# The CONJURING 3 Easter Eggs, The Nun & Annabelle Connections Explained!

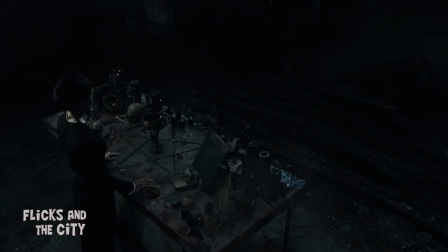0:00 The Conjuring 3 is chock-full of easter eggs from secret Annabelle and Nun
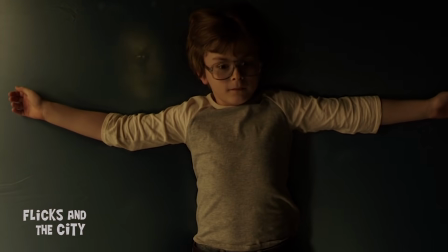0:04 connections to classic horror movie tributes and clues to the movie's big twists and reveals.
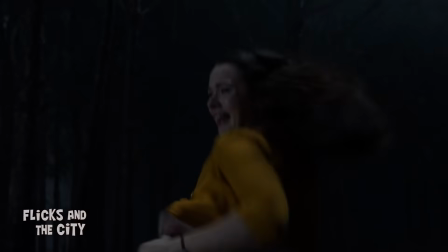0:10 Yippee-ki-yay, movie lovers,
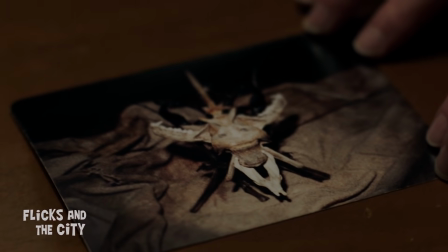0:11 I'm Jan and in this video I'm revealing all the things you might have missed in The Devil Made Me Do It and explaining how the movie connects to the wider Conjuring universe.
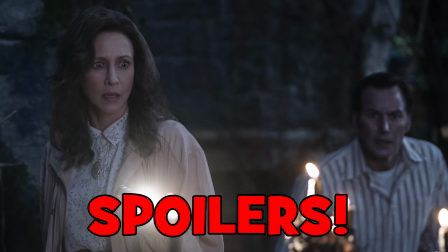0:19 Spoilers ahead, of course, so take care.
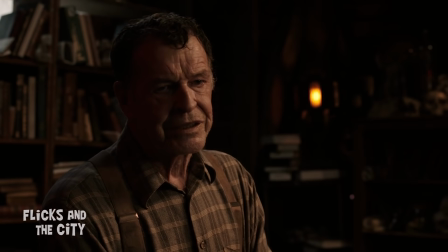0:22 The creepy Annabelle doll is an iconic figure in the Conjuring franchise and The Devil Made Made Me Do It expands on the story behind the satanic cult, Disciples of the Ram.
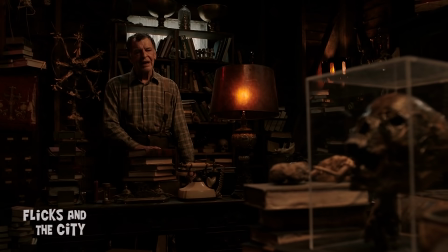0:31 In The Conjuring 3, Ed and Lorraine meet Father Kastner, a priest who investigated and exposed the Disciples of the Ram.
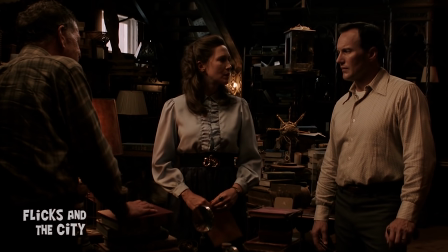0:38 Kastner tells the Warrens they shouldn't underestimate the power of these Satanists, and when Ed asks him why someone would target an innocent child...
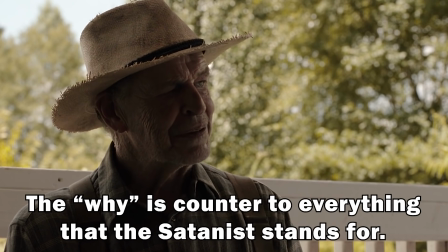0:45 The why is irrelevant. The why is counter to everything that the Satanists stand for.
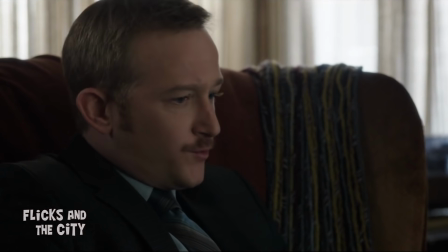0:51 His sole aim is chaos. echoes what Detective Clarkin told the forms in Annabelle about what he'd learned about the cult.
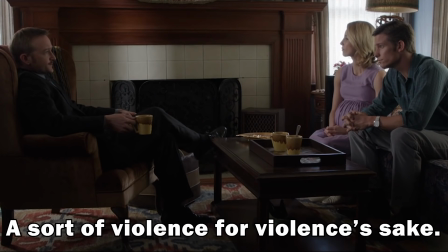0:59 They did this to prove their devotion of sort of violence for violence's sake.
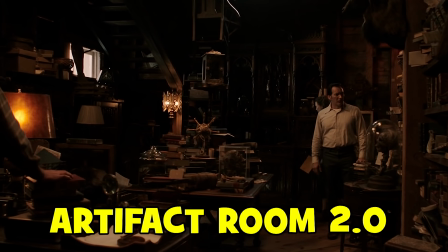1:03 While researching the Disciples of the Ram, Kastner collected various occult objects and books and kept them locked in his basement room,
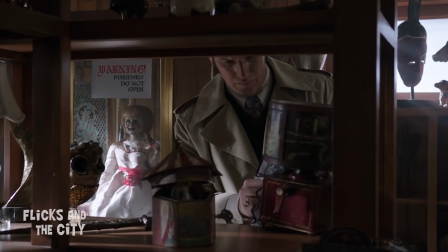1:10 similar to the Warrens' artefact room where they keep the Annabelle doll and many cursed and haunted objects from their investigations.
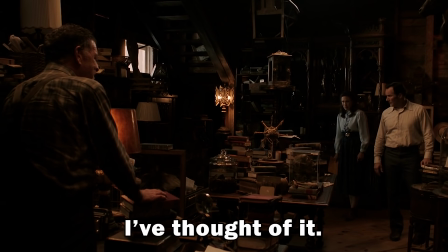1:17 And his answer to Lorraine's suggestion that he should burn all of it...
I've thought of that, but I felt it was safer to keep them locked.
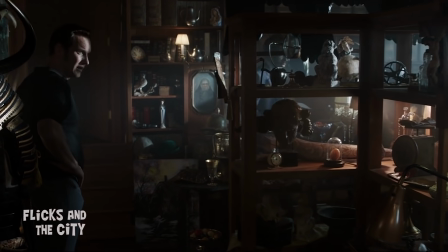1:24 I like taking guns off the streets." is similar to what Ed said in The Conjuring when we were first introduced to the Warrens' artifact room.
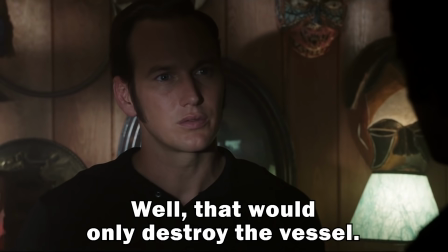1:31 Why not just throw them in an incinerator? That would only destroy the vessel. Sometimes it's better to keep the genie in the bottle.
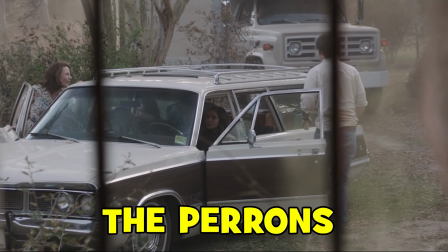1:37 It's kind of like keeping guns off the street.
And there's another Conjuring easter egg in The Devil Made Me Do It, as the Perrins,
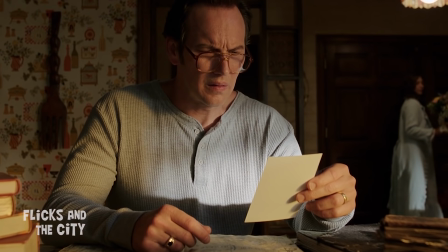1:42 the family from the first movie's haunted house, a name dropped when the Warrens received some Get Well Soon flowers.
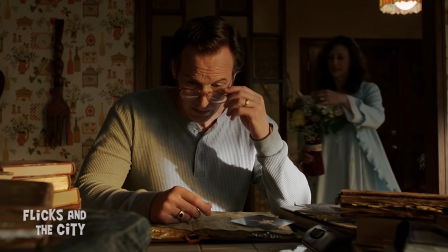1:48 Look what the Perrin family said. That was sweet of them.
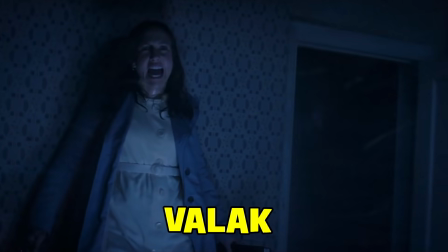1:51 The demon nun Valak was the main antagonist in The Conjuring 2, and although she didn't make a direct appearance in The Devil Made Me Do It,
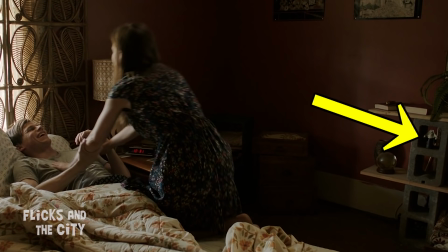1:59 after Arnie's been possessed, there's a creepy little nun figurine in his bedroom at the boarding kennels.
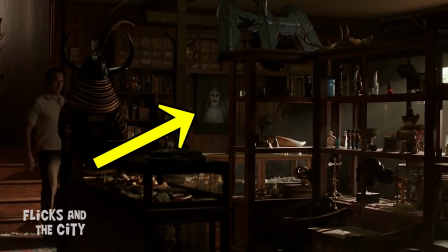2:04 Also in the movie's epilogue scenes is the creepy painting of the nun that came alive in
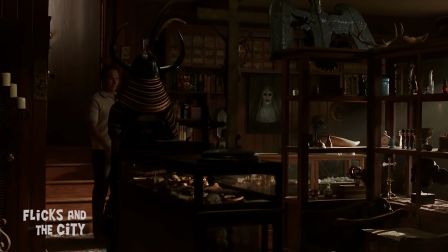2:09 the second Conjuring movie and which has now been moved into the artifact room for safekeeping.
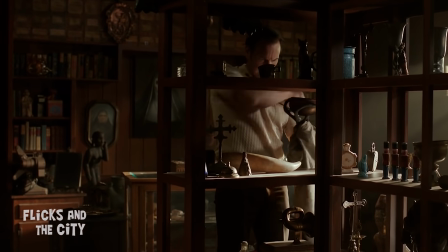2:14 However, notice how the painting is kept framed in the shot as Ed brings the occultist's cursed chalice into the room,
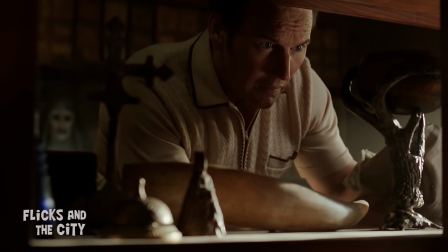2:21 reminding us that Valak is still the principal villain of the franchise and lurking in the background,
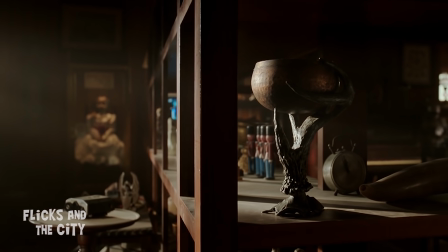2:26 just like Annabelle who is also carefully framed in shot when the camera switches angles.
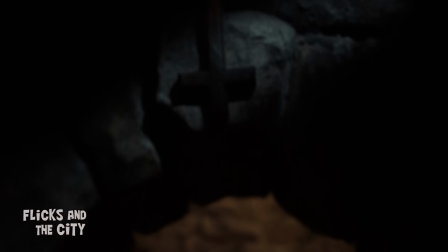2:31 By the way, there was also another little nod to The Conjuring 2 when Lorraine sees an upside-down cross while searching for the occultist's location,
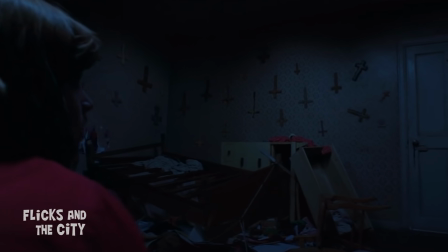2:38 referencing the chilling scene where Janet sees all the crosses in a room slowly turn upside down.
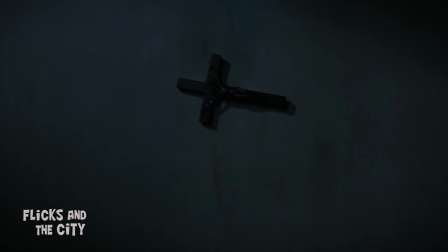2:43 A similar moment happens in the opening of The Nun where a crucifix slowly inverts as Valak emerges from the depths of the Abbey,
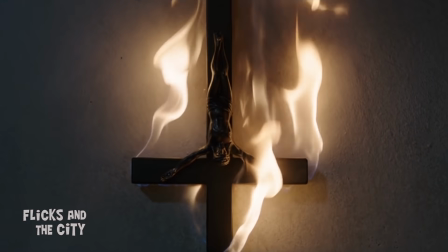2:50 and in the Conjuring universe, inverted crosses are a demonic indicator,
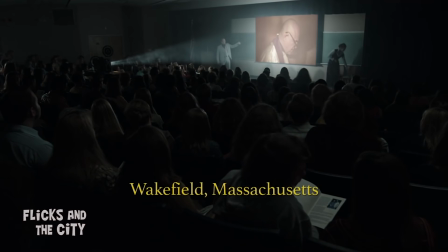2:54 such as the one that appears on Frenchy's neck in The Nun and which the Warrens talk about during their presentation about possession.
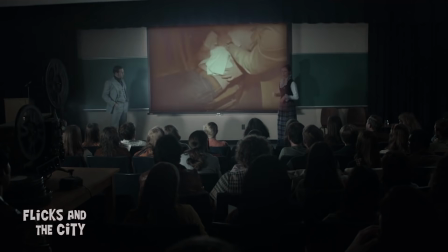3:00 And like that, an upside-down cross started to appear from within his body.
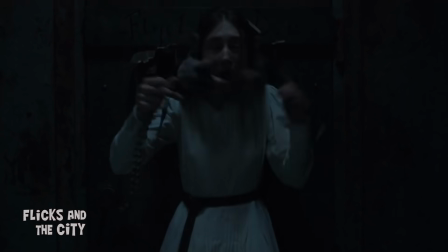3:05 Valak, of course, got her own evil backstory in The Nun movie,
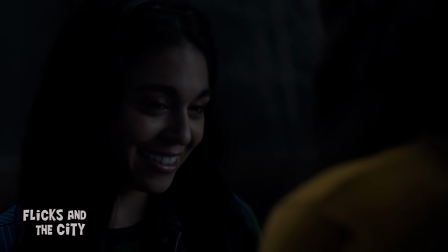3:09 and a connection with The The Conjuring 3 that you might not have noticed is that one of the occultist victims, Jessica, is played by actress Ingrid Bisou,
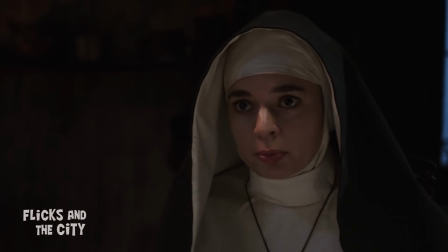3:16 who also starred as Sister Oana in the Demon Nun's origin story.
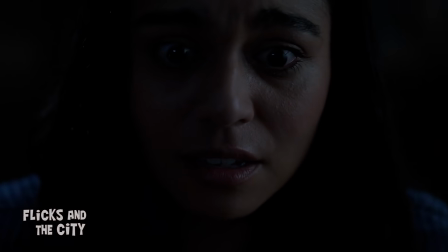3:20 The fact that these two characters are played by the same actor could throw up some interesting theories about the Conjuring universe,
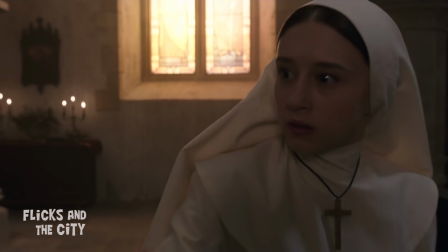3:27 especially given that, spoiler alert for the Nun, Sister Oana was already dead in that movie.
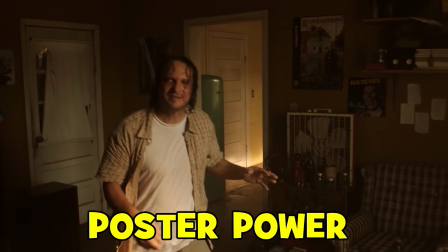3:33 Just before Arnie murders Bruno, take a closer look at the two posters on the wall behind his landlord.
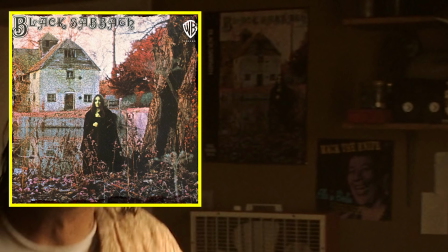3:39 First of all, there's Black Sabbath's iconic album cover featuring a mysterious,
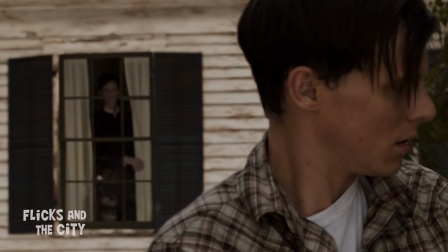3:43 even maybe witch-like woman, a reference to the occultist who is manipulating Arnie in this very moment.
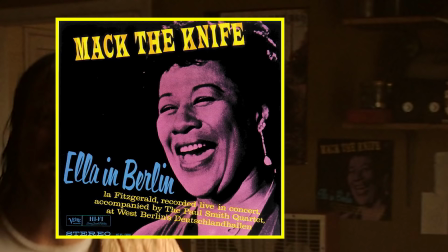3:49 And then there's Ella Fitzgerald's Mack the Knife, the famous song about a legendary criminal,
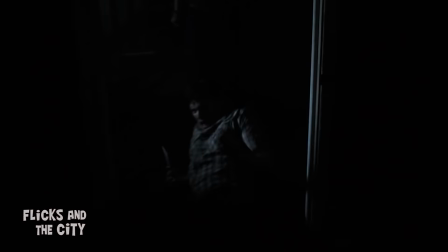3:54 which foreshadows how Arnie is about to pick up a knife and become a notorious killer.
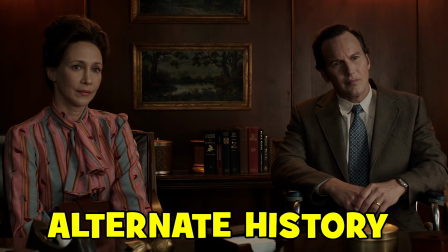3:59 There are a number of books you can see behind Ed and Lorraine in the office of Arnie's defence attorney,
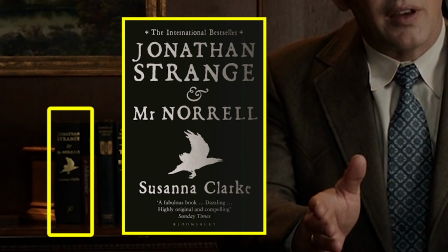4:04 but one of particular relevance is Jonathan Strange and Mr Norrell by Susanna Clarke because the novel is set in an alternate history of 19th-century England,
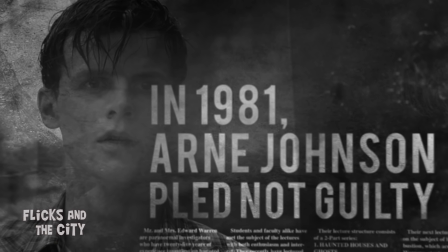4:13 much like how the third Conjuring movie puts its own fictionalised spin on real-life events, giving us an alternate history of the trial of Arne Johnson.
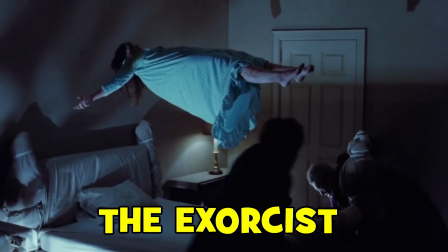4:22 In The Conjuring 3, director Michael Chavez wanted to pay homage to several iconic horror movies,
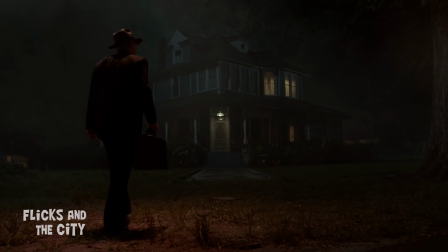4:28 so at the beginning of the film when Father Gordon arrives in a cab at the Glatzel family home with a hat,
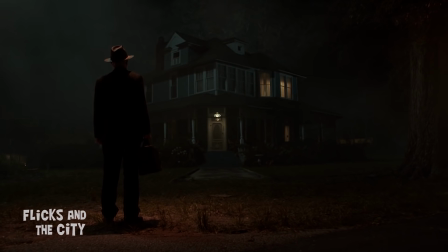4:33 coat and briefcase, the mist and black silhouette figure that forms is a homage to the scene where Father Merrin arrives in The Exorcist.
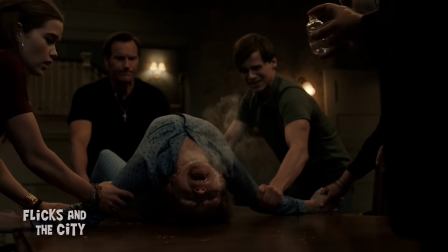4:40 Other references to the iconic film include how David wears speckled blue pyjamas during The Exorcism like Regan,
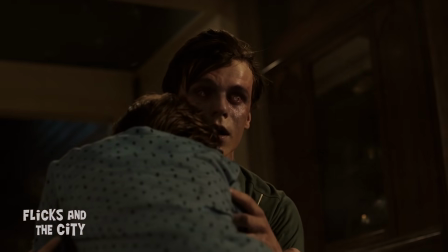4:47 and how Arnie sacrifices himself for David by inviting the demon into his body, similar to Father Karras in The Exorcist,
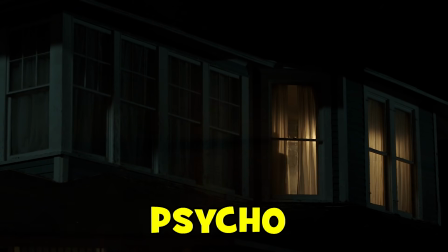4:54 although the outcome, of course, is different. Chavez also says that the figure of Arnie appearing in a window as Father Gordon arrives is a deliberate reference
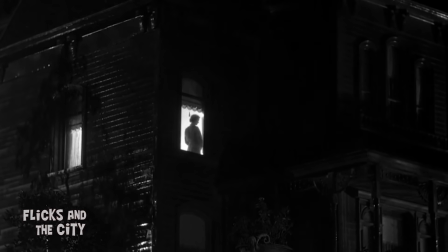5:03 to Janet Leigh seeing Mother in the window when she first arrives at the Bates Motel in Psycho.
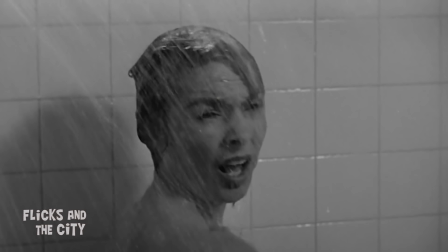5:08 And the shot of David being showered with blood inside the bathtub may also be a nod to the iconic shower scene in that same film.
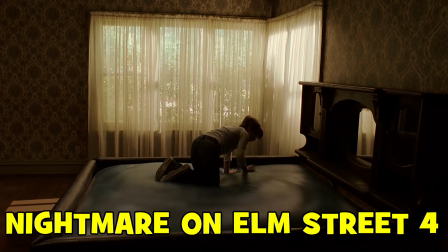5:16 The waterbed scene in The Devil Made Me Do It is also another deliberate homage by the director to one of the first horror movies he ever saw,
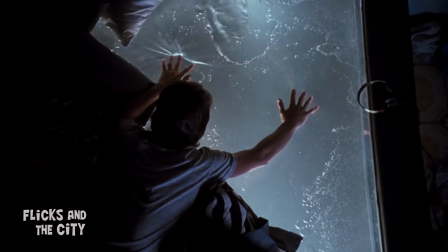5:23 A Nightmare on Elm Street 4, The Dream Master.
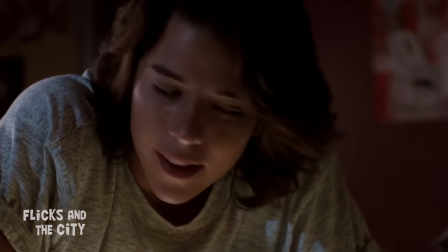5:26 So when David senses a face appearing to him from inside the mattress, it's similar to how Joey in Elm Street 4 sees a model appear to him inside the bed.
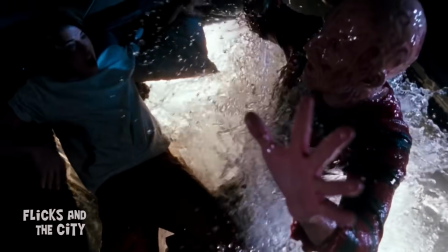5:35 And the hand bursting out of the mattress to grab David is a nod to how Freddy Krueger jumps out of the waterbed to attack Joey.
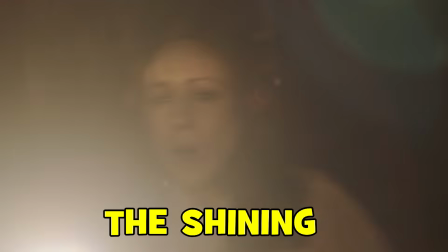5:42 When Ed is possessed by the occultist while he's searching for Lorraine in the tunnels,
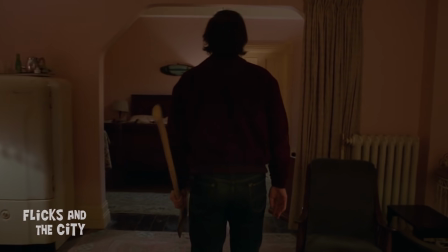5:47 the shots of him holding a hammer and dragging his injured leg along are a little hat-tip to the showdown at the end of The Shining where Jack Torrance limps along with an axe and is,
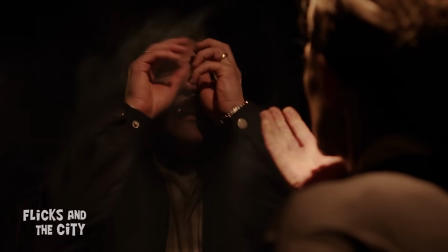5:56 like Ed, being influenced by an evil entity.
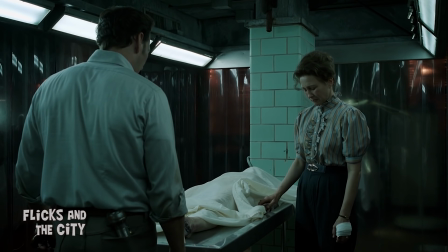5:59 There's an Annabelle easter egg via the name of the Palmieri funeral home which Ed and Lorraine visit to try and make a connection with the occultist through Jessica's dead body.
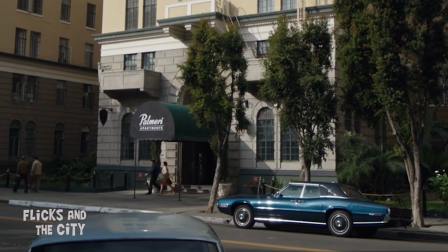6:08 Palmeri was the name of the Pasadena apartment complex that Mia and John moved to in the first Annabelle.
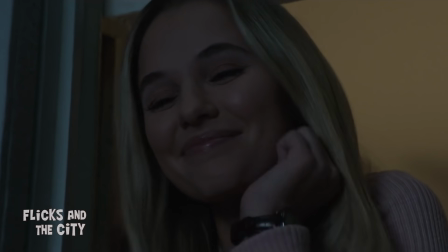6:13 You're the new tenants at the Palmeri, right?
It's also the name of Mary Ellen's crush in Annabelle Comes Home, Bob Palmeri.
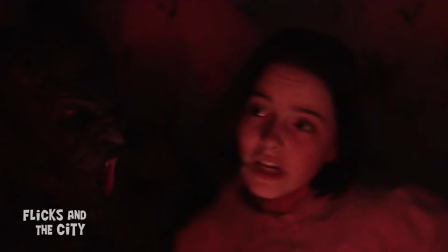6:20 Bob's got balls. How you doing?
There's also a visual shout-out to Annabelle Comes Home via the creepy colour wheel that's been added to the Warrens' artefact room.
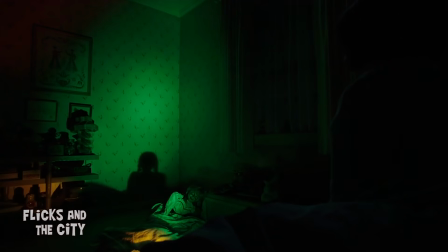6:28 The wheel terrorised Judy Warren in that movie when it manifested the many forms Annabelle has taken in the Conjuring franchise.
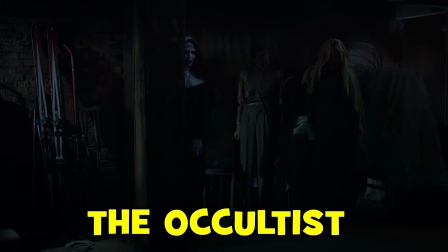6:35 I like your dolls.
Although I prefer previous Conjuring villains like Valak and Bathsheba,
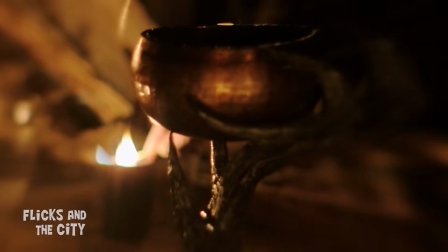6:41 the occultist has some interesting paranormal powers such as the ability to manipulate her victims
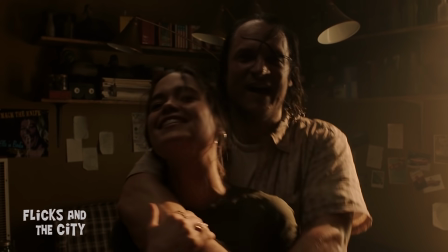6:46 from afar and create optical illusions to trick them into acts they wouldn't do. She made Arnie Johnson think his landlord was some kind of hellish creature attacking
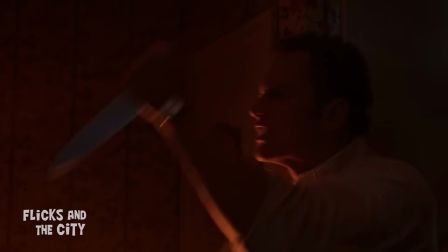6:55 him and also made Ed Warren momentarily think Lorraine was an evil monster.
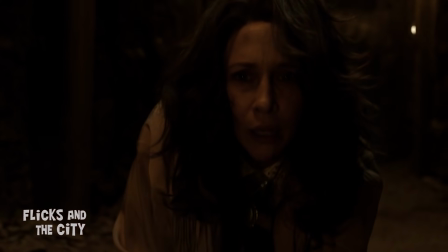7:00 The occultist had a copy of Lorraine appear in front of her mirroring her movements exactly.
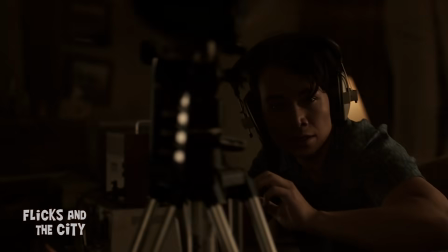7:06 This trippy moment was foreshadowed at the beginning of the movie during David's exorcism when the camera Drew was filming with was knocked over.
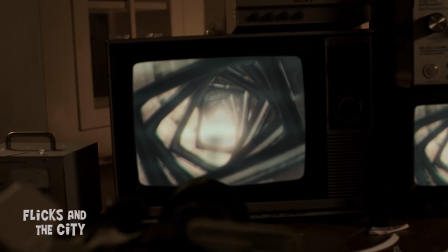7:13 As the camera continued to film, it was pointed towards a TV that was screening the live recording, causing an image of the screen to replicate itself endlessly.
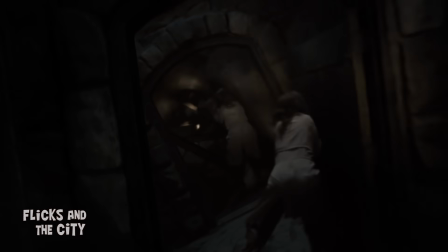7:22 This was a neat visual piece of foreshadowing that was originally going to lead into an even more trippy sequence than we got in the final movie.
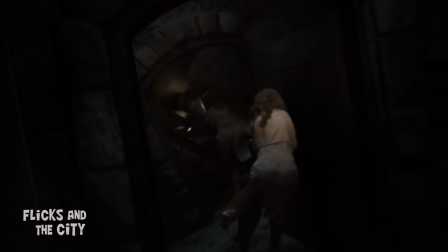7:29 In the trailers for the film, you can see a deleted scene where Lorraine sees many copies of herself replicating endlessly in a spiral of sorts into the distance.
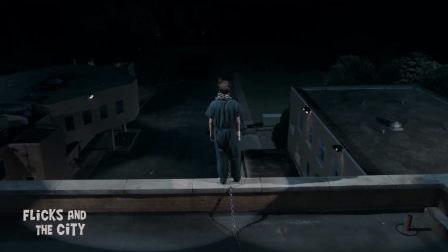7:38 And if you want to learn more about that as well as all the other deleted scenes, including a cut post-credits scene, I'll be talking about all that in my next Conjuring video.
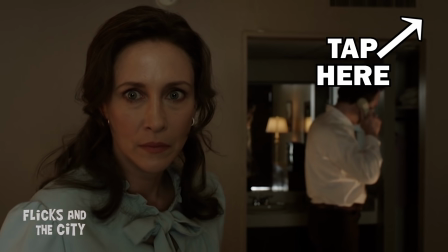7:47 I'll add a link for you to watch it here and in the video description as soon as it's ready.
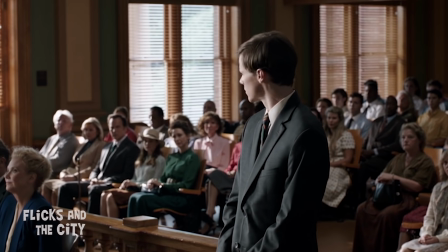7:51 So what did you think of The Devil Made Me Do It and how does it compare to your other favourite movies in this franchise?
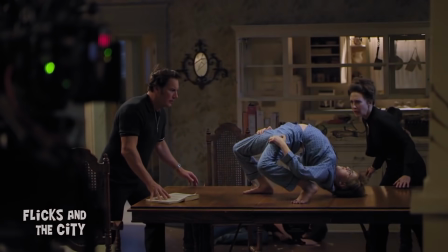7:57 Let me know in the comments below! If you enjoyed this, leave a thumbs-up and a share is also hugely appreciated!